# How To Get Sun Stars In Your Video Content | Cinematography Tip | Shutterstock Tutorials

Hey, what's up guys, Lewis here with Shot Start Tutorials. We've got a quick and easy tutorial for you today. We're going to talk about how to get sun stars within your video footage. Sun stars is the name given to the visual attribute for when you see those nice streaks coming off a setting sun or a morning sun, usually in landscape shots, but if you watch most things for Shivo,
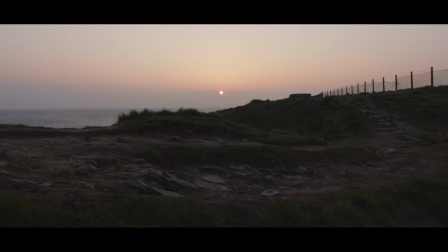30s
such as The Revenant, you'll see that employed in those films too. If you're out filming and for some reason your shot isn't giving you the wow factor or it feels like it's missing
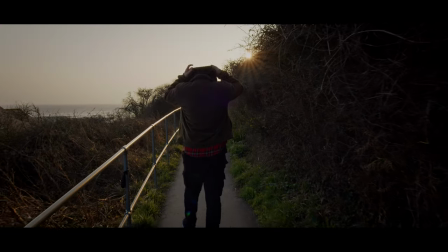38s
something without any additional components some sun streaks can visually give the image more of a cinematic feeling.
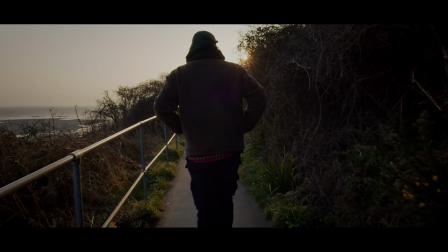45s
For example in this shot I have the actor walking up a coastal path it's not necessarily exciting we're shooting towards the sun
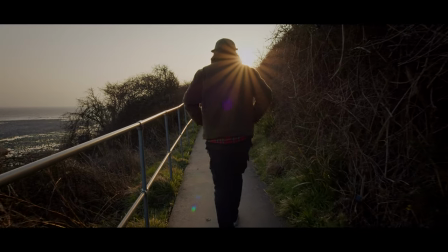50s
so the sky is a little blown out however by getting those sun streaks in it gives the image that extra bit of magic. Now when we think of cinematic footage shallow depth of field is one attribute that often comes quick to mind however of course this is just one of many attributes old westerns would often shoot with a deep depth of field but from the 2000s onwards especially with the DSLR revolution a lot of younger
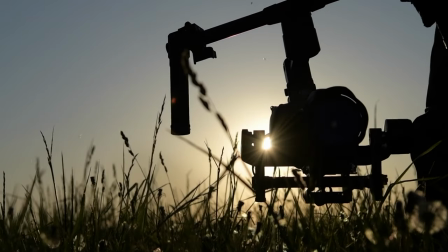71s
content creators and filmmakers always shoot an f1.4 to f4 but to get sun streaks we need to ditch the wide aperture and instead use a narrow aperture from f11 to f13 is a good point or even all the way up to f16.
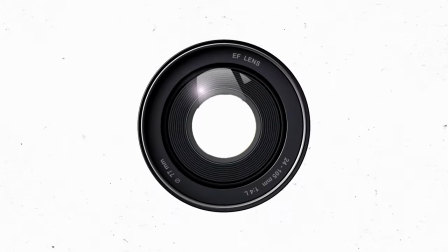83s
This is because the star streaks are caused by the light passing through the small aperture and diffracted across the aperture blades in the lens.
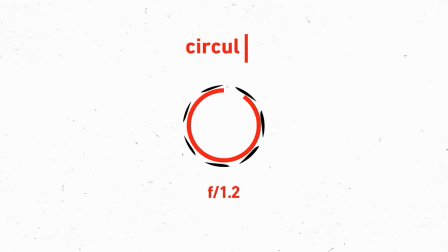90s
When you're using a narrow aperture, let's just say from f10 onwards,
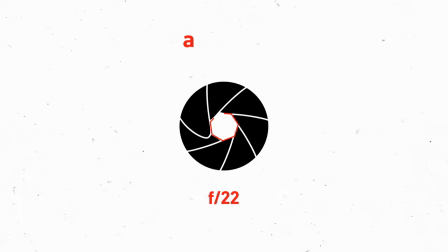94s
the aperture or the opening is less curved and there's more of a defined edge along the blades resulting in a more defined starburst.
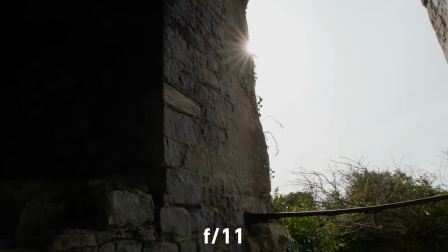100s
In this shot I'm at f11 and the sun's that is very defined when it comes to the view.
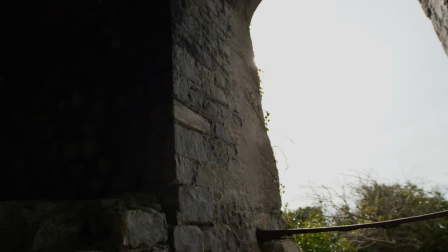104s
Here I'm at f4 and the streaks are just noticeable however when at f28 they hardly exist so it's pivotal to be using a narrow aperture. Now that is just one of two components you can't just stick your aperture to f16 point towards the sun and hope for sun streaks. Instead we need the sun within the composition to be hitting something.
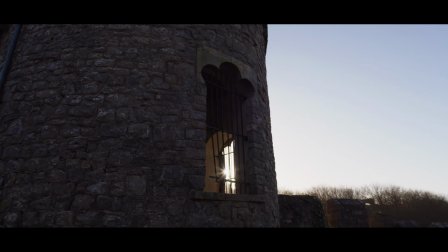122s
The star is caused when the sun hits an object and the light is dispersed from its natural direction then mixed with the defined edges of the aperture you'll get your sun star.
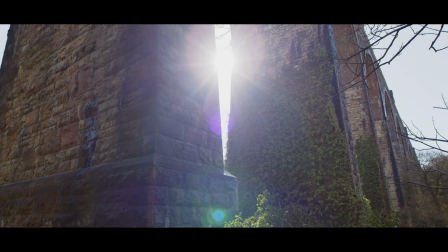130s
I often find like this shot some of the better results come from when you move in and out of position to bring the streaks alive.
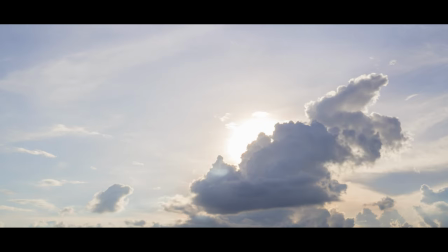136s
Additionally to get the best results you don't want any ambient diffusion from the clouds even if it's a blue day and the cloud cover is very minimal even
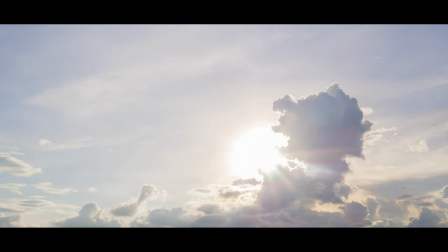143s
the softest cloud will spoil the effect you really need direct sunlight to get the best streaks now of course we don't usually do uh quick tip videos but if you have enjoyed this and want some more let us know in the comments uh i've been lewis with shutterstock tutorials and i'll catch you guys next time